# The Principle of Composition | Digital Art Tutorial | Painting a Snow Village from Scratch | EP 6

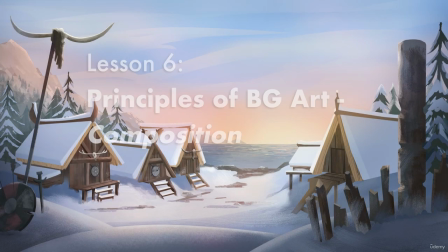Next up, we have composition, the principle of the rule of thirds.
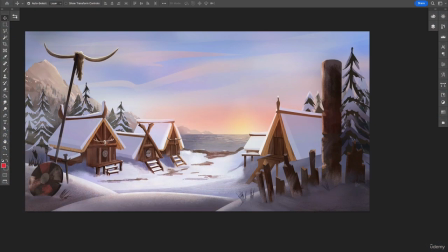Now, the rule of thirds is so simple, but I want to give you some alternative ideas about it, or at least give you something else to think about. There's no doubt in my mind that you already know what the rule of thirds is.
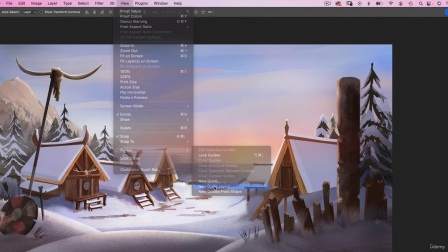It's just constantly mentioned as the way to set up your drawing.
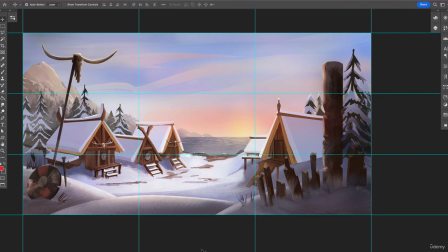But if you don't know what it is, simply put, it's a way of dividing up the frame or screen into equal thirds that really just allows us to make a composition based on these distinct parts of the frame.
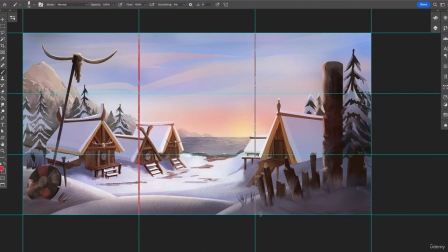Having your focal point or your point of interest in one of these sections or on one of these, intersections, let's say,
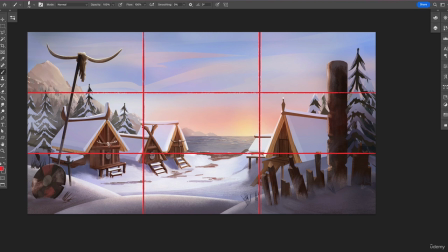that can usually create an image that's pleasing or interesting to look at rather than just centering things,
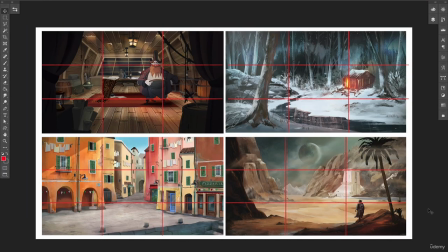statically in the middle. Now, the rule of thirds works. It does make a good composition, don't get me wrong. I always, check my work against the rule of thirds. However, when you're working with a storyboard panel or a suggested thumbnail,
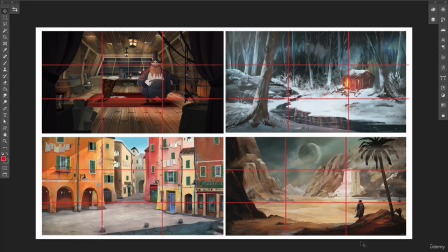as a background artist, more often than not, your composition is already determined. And as we already discussed with regard to staging and framing, your first priority is to make space for the action.
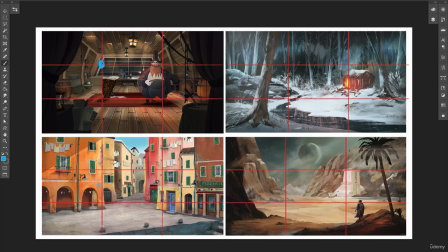So when you hear about the rule of thirds and you're told, always place your points of interest on these points, remember that that's not always going to be applicable to the work of a background artist. I wanted to explain in this lesson that the rule of thirds, or,
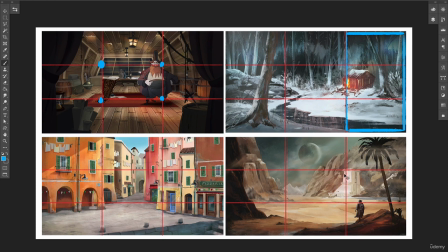the magic circle or the Fibonacci, whatever, can create a pleasing image to look at. But as a background artist, you're not there to create a pleasing image in a vacuum. You're telling or helping to tell a much larger story,
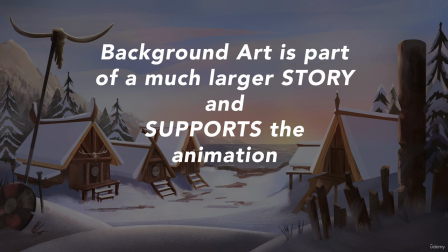of which this one shot or this one scene is only a small piece. So yes, as a concept artist or an illustrator, it's a very good guideline to follow. But as I said already, we're working in production, we're creating production art.
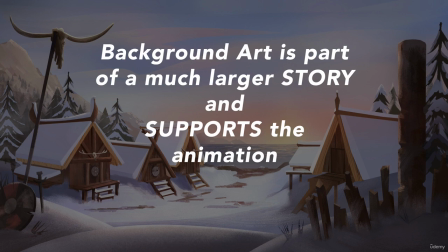So we need to be really mindful about, where this fits in and what's required in terms of the animation. Your first decision in terms of composing the shot always needs to be, you need to decide what's the story point of this shot or this scene.
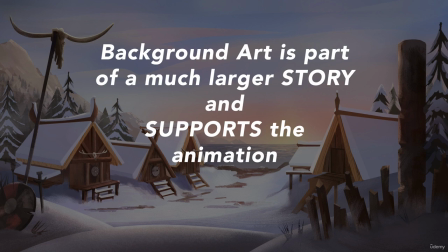And sometimes placing your focal point in the center is actually more important to the story point.
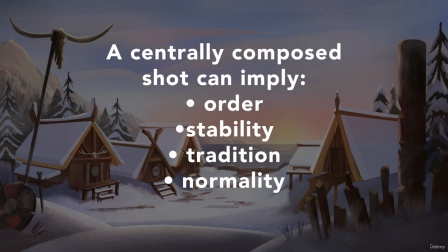So as a very, very broad sort of rule of thumb or guideline here, a centrally composed shot can sometimes be read as being more organized. It can imply tradition, stability, the status quo.
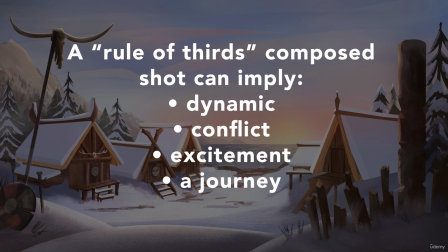Whereas a composition that favors just one side or other of the screen implies a dynamic scene, a sense of conflict even, or a sense of journey and excitement.
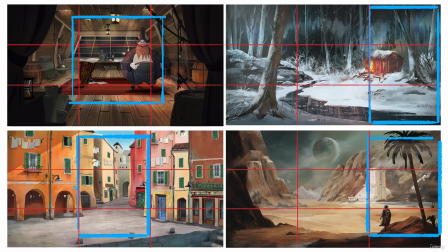So remember that in composing your art, you want to support the story point, and you can artfully do that using framing to point the viewer's eye towards the action and following the composition that's set up in the storyboard that prioritizes where that action is.